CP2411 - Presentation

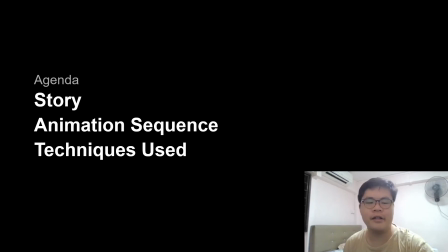Hello, my name is James Macarios, and today I'll be going through my assignment 3. For our agenda today, we'll go through the story of the animation, explain the animation sequence, as well as the techniques used for this assignment.
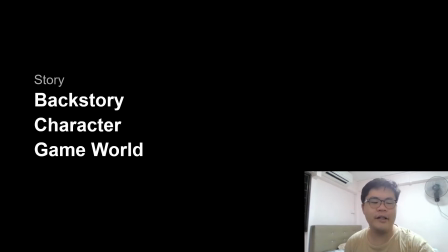So for the story, I'll explain the backstory, the character, as well as the game world that the game is in.
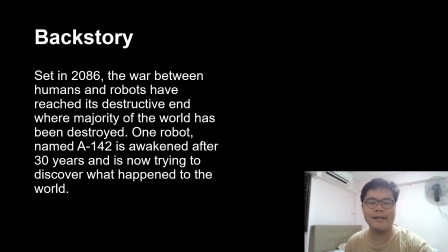So the game is set in 2086, where the war between robots and humans have reached its inevitable destructive end, and most of the world has been wiped out. One robot, A142, was awakened after being offline for 30 years and have to traverse around the world to discover what happened.
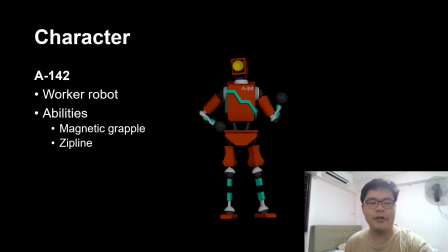So, a little backstory to our character. A142 is a type of worker robot working in industrial factories. It has a few abilities that can help them to traverse through the world, such as the magnetic grapple and the zip line.
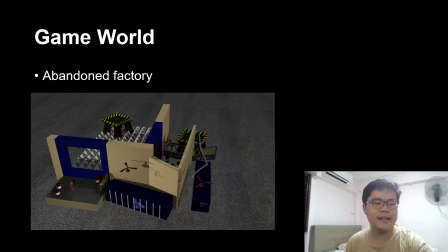So for this scene, it will be set in an abandoned factory where A142 was just awakened from. A142 will be running through the area, avoiding obstacles and doing platforming to traverse through the area.
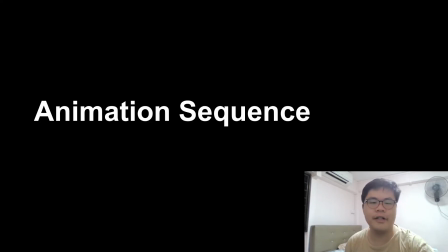So we'll now go through the animation sequence.
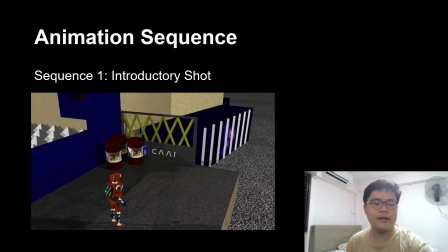So the first part of our sequence is an introductory shot where the viewer can see the abandoned factory as a whole, and which was that.
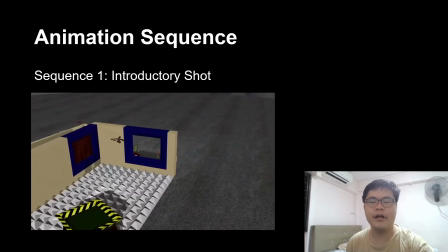And after that, we are introduced to our main character, A142.
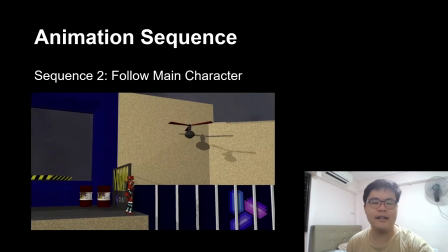Next, the camera will then follow the main character as it walks around and grapple itself to one of the magnetic grapple here.
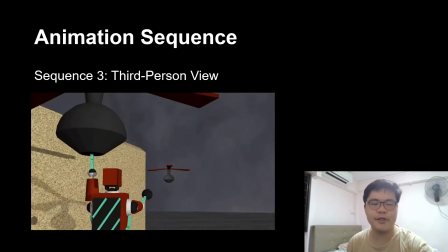For our next sequence, the view is then switched to a third-person view to give another perspective of the action.
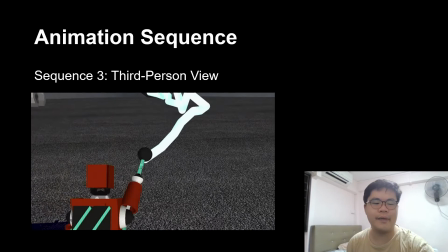The main characters now grapples to another magnetic grapple in this sequence.
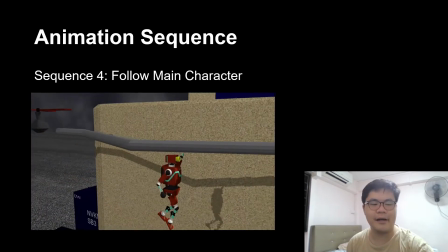Once the sequence is done, we will then go back to another cinematic camera and follows the action of the main character,
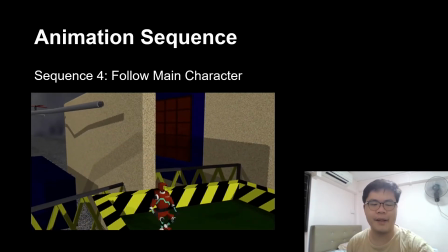where it will zip line through the pipe and land safely on the platform.
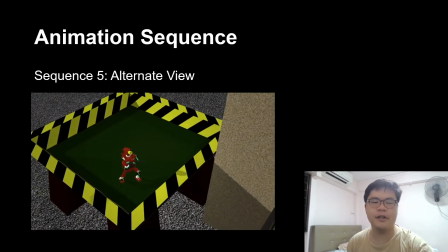Once this sequence is done, we will switch to an alternative view, similar to a CCTV, where we can see another perspective of the main character's action.
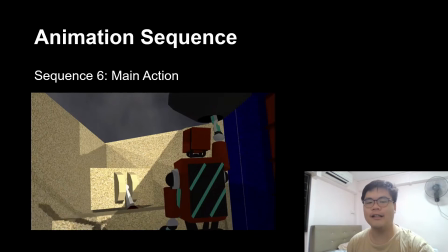And after that, the camera is then switched to another third-person view, where it highlights the main action for this scene,
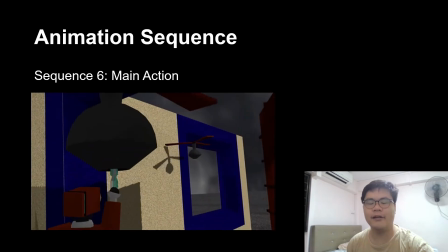where the main character will use his magnetic grapple to pull down a lever,
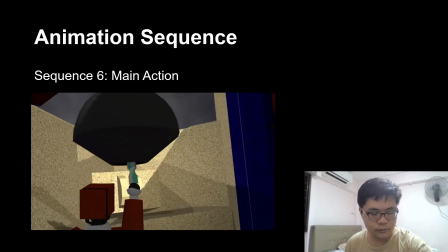which will then open a door that was blocking him. For the next sequence, it will continue the
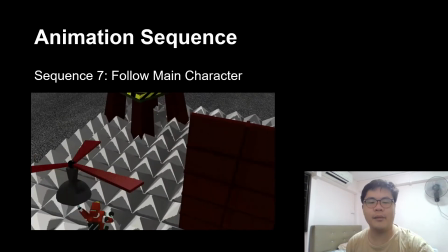action where A142 will then grapple to a magnetic grapple that was blocked by the door just now and will then fly to the platform.
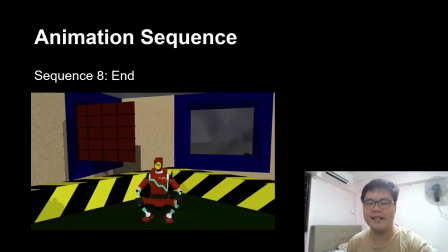And in the last sequence, A142 made his landing safely and the scene finally ends.
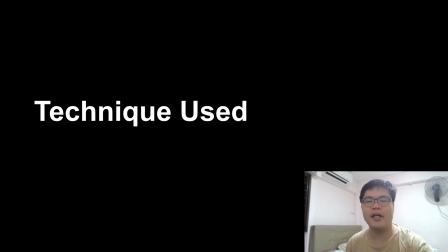So now I will go through the techniques that is used for this animation. First, these are the things that I will be explaining.
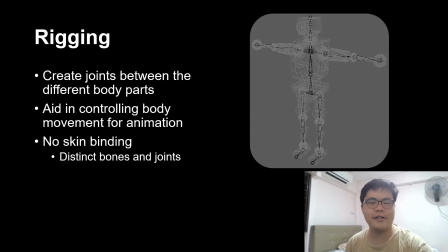So firstly is rigging. Rigging is used by creating the joints between the different body parts that typical humanoid character have, which will help in controlling the body movement for the animation. However, unlike a conventional rigging process, the joints are not bound to the skin of the character.
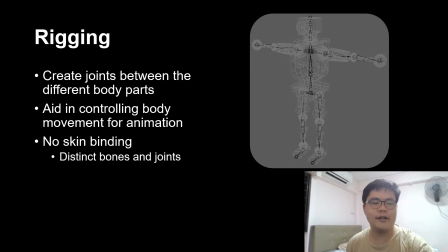As the character models shown just now have distinct bones and joints, binding the skin will deform these bones and joints, which will make it unnatural. So therefore I decided not to bind the skin with the joints.
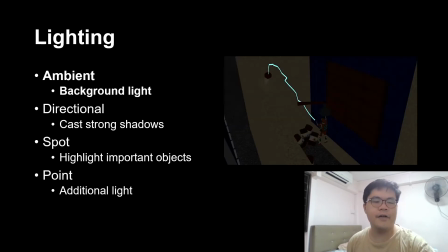So for lighting, there are 4 types of lights being used here. First, we have the ambient light, which add a background light to the overall scene.
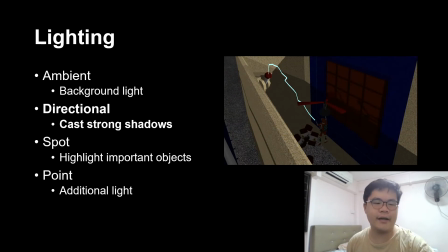Then directional light are added to give a sense of depth by casting strong shadows around the scene. Spotlights are then used to highlight important objects such as the lever. And finally, point lights are used sparingly to provide additional lights if necessary.
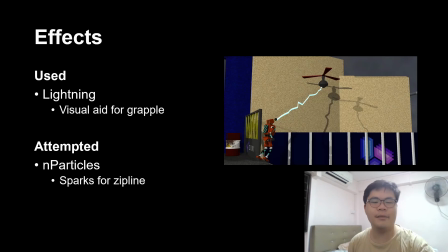For the effects, lightning is the main component in this animation.